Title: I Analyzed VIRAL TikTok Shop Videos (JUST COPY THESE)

I've spent the last few years analyzing thousands of TikTok Shop videos, not casually watching them, but actually breaking them down, studying hooks, psychology hacks, and different conversion triggers. My agency, Social Sellers, has helped generate over 10 million in GMV for the brands that we manage on TikTok Shop. But here's the advantage. I don't just work with brands. I also train creators to help them actually sell on the platform. So today I'm breaking down 3 TikTok Shop videos that absolutely crushed, and I'm gonna show you exactly why they worked. So this first video is actually from one of our clients and it did incredibly well. Trust me, I know the exact numbers behind it and it got picked up aggressively by GMV Max.
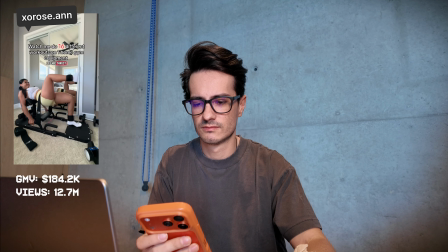So let's go ahead and take a look.
Hip thrust, single leg hip thrust, Romanian deadlift, single leg Romanian deadlift, sissy squats.
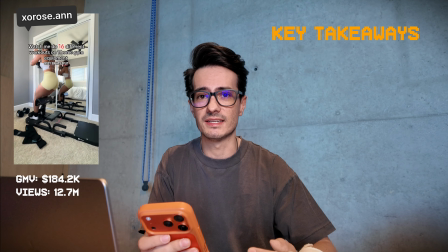Okay, so the first thing that I want to highlight, it's incredibly dynamic. So right off the gate, she's not introducing the product, she just gets into the functionality of the product.
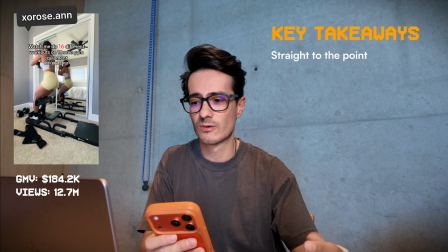The second thing I want you to look out for is the actual text on screen.
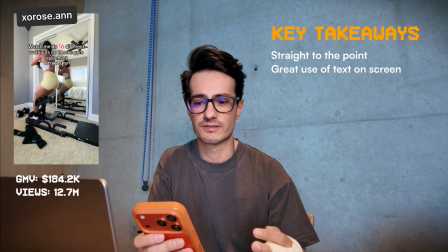It says, watch me do 16 different workouts on one home gym equipment.
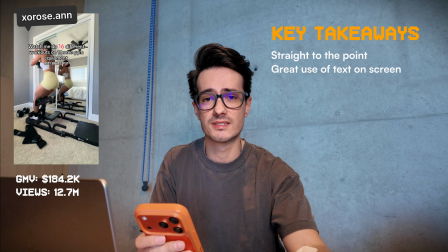Obviously, this is kind of previewing what the product actually does, but even this slight change, I think, made a big difference.
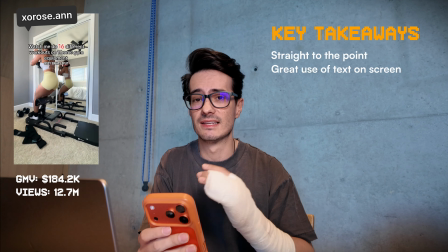And that's the size difference on the 16 and the color difference from the rest of the font as well.
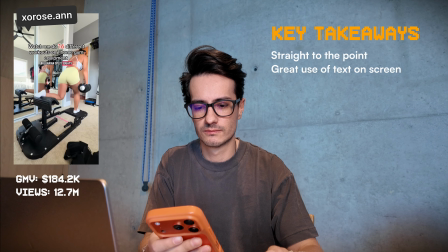Split squats, Bulgarian split squats, back extension. Now you have a cable machine to do kickbacks.
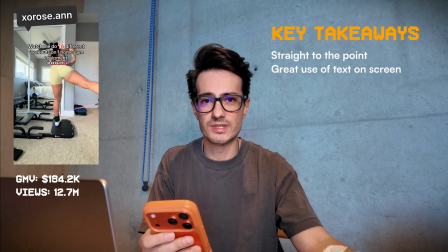The next thing that I want to highlight is every single exercise that she's doing, it's a different scene or it's a different frame, right?
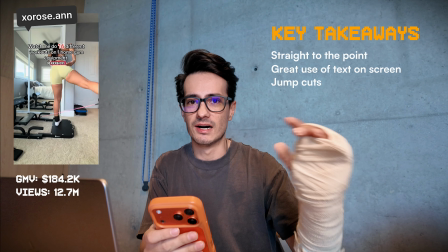So you have all these very quick jump cuts and every single time it's visually engaging.
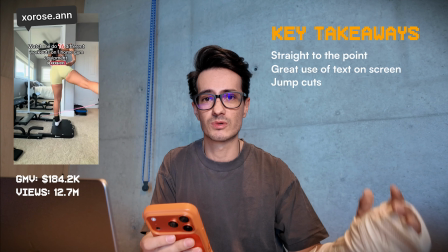It changes the actual positioning of the camera so that the person is actually engaged as well.
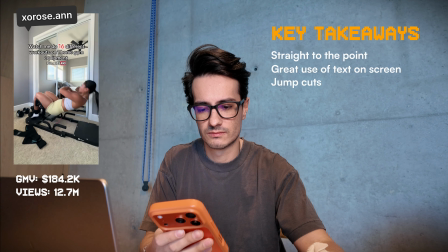Hip abductions. Now you're gonna do full body and do decline sit-ups with overhead press,
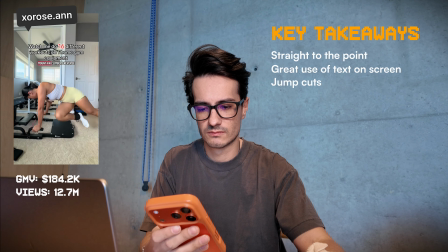close grip push-ups, wide grip push-ups, mountain climbers, reverse plank marchers to really work on that core. It's foldable, has wheels, and takes up barely any space. Comes with a light and heavy hip thrust band.
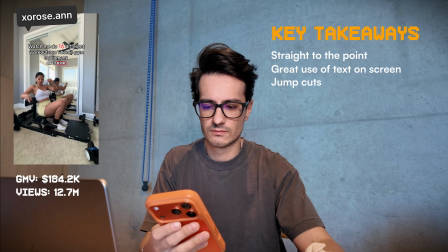Right now it's actually gonna flash. Grab it before it goes back in the orange card below.
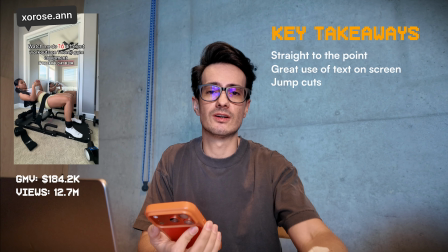Okay, so I think one of the huge keys here as well is that she doesn't only showcase different exercises that she's able to pull off,
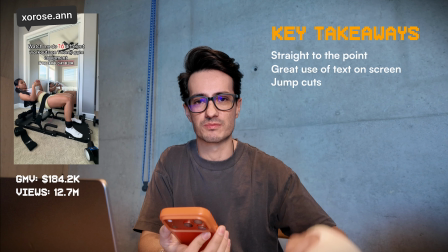but towards the end of the video, she's just adding that little extra sprinkle of salesmanship and showing what actually comes in the box,
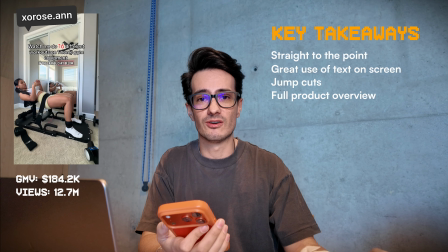in this case, these elastic bands, and also how it fits into her lifestyle,
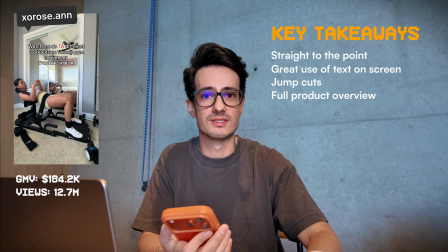being able to just pack it up and put it away so it's not in the middle of her bedroom every single day.
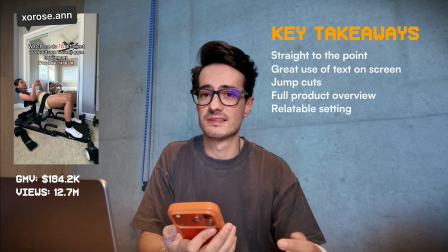That's massive as well. Just highlighting simple CTAs at the end. Hey, click the orange card down below, great.
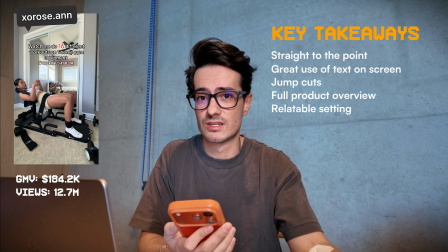But I think the main reason why this video has been doing so well specifically is because it's just so dynamic. I'm a huge fan of voiceover videos because think about it this way. You have 2 main things to focus on, right?
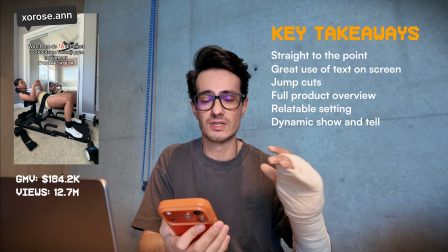You have the actual visual and whatever someone is saying.
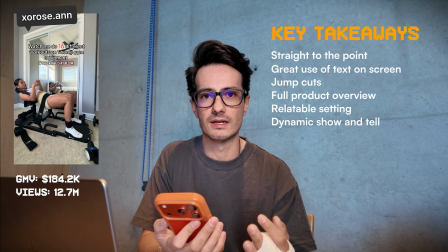And when you're just doing show and tell, like I'm talking to you right now, it's only like one layer of the content.
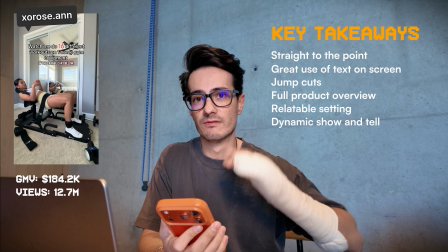Whenever you do B-roll and then voiceover, you have 2 different layers.
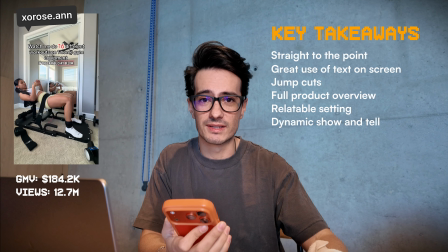So it's a lot more dynamic. In this case, you have 3 layers because you also have the text on screen. You see what I'm getting at? Whenever you have the opportunity to play around with B-roll and voiceover, definitely do so.
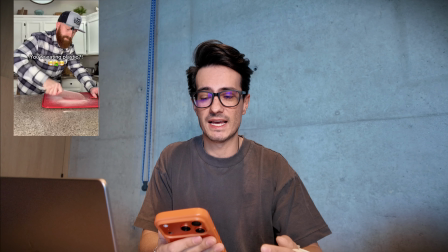I think it's a huge advantage. Okay, so next we have a video that's just been absolutely crushing.
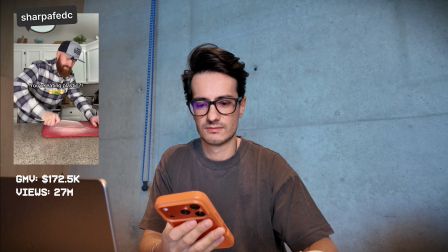Let's check it out.
You see these flakes?
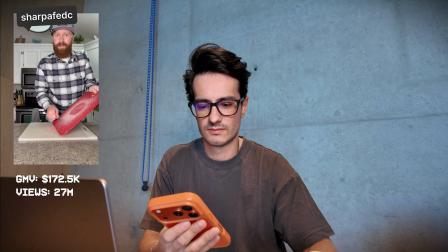This is going in your family's food. These are micro...
Okay, so real quick, you see these flakes?
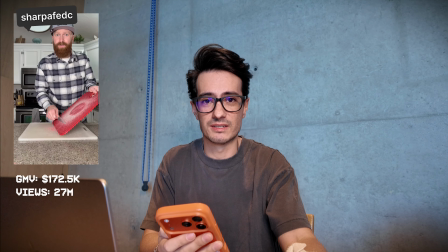This is going into your family's food.
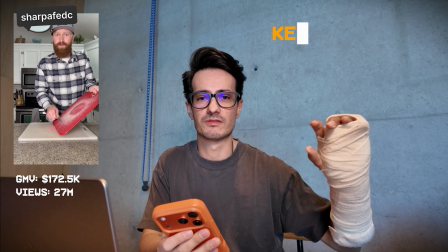This video, a lot of people might not understand this advertising framework, but in advertising, there's different formulas behind content.
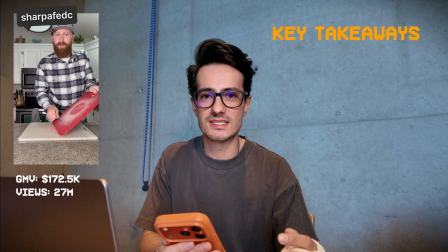This specific video, it's amazing because it follows the PAS,
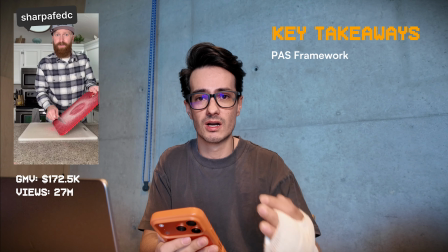the PAS framework, which essentially stands for problem, agitation, and solution.
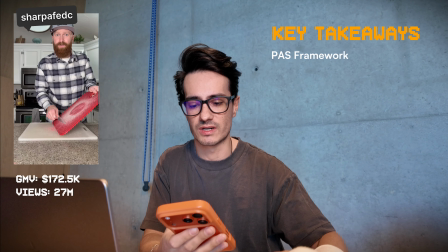Throughout the video, I'm gonna show you how he's actually incorporating this framework. So obviously the first part is the problem.
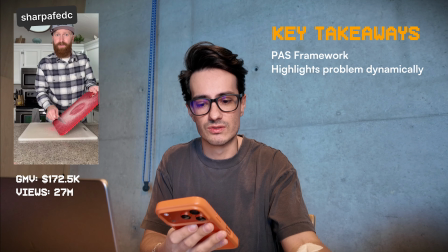Like this is going into your family's food, that's a problem. And even if we go back to you're eating plastic, text on screen, that's a problem that you're not aware of.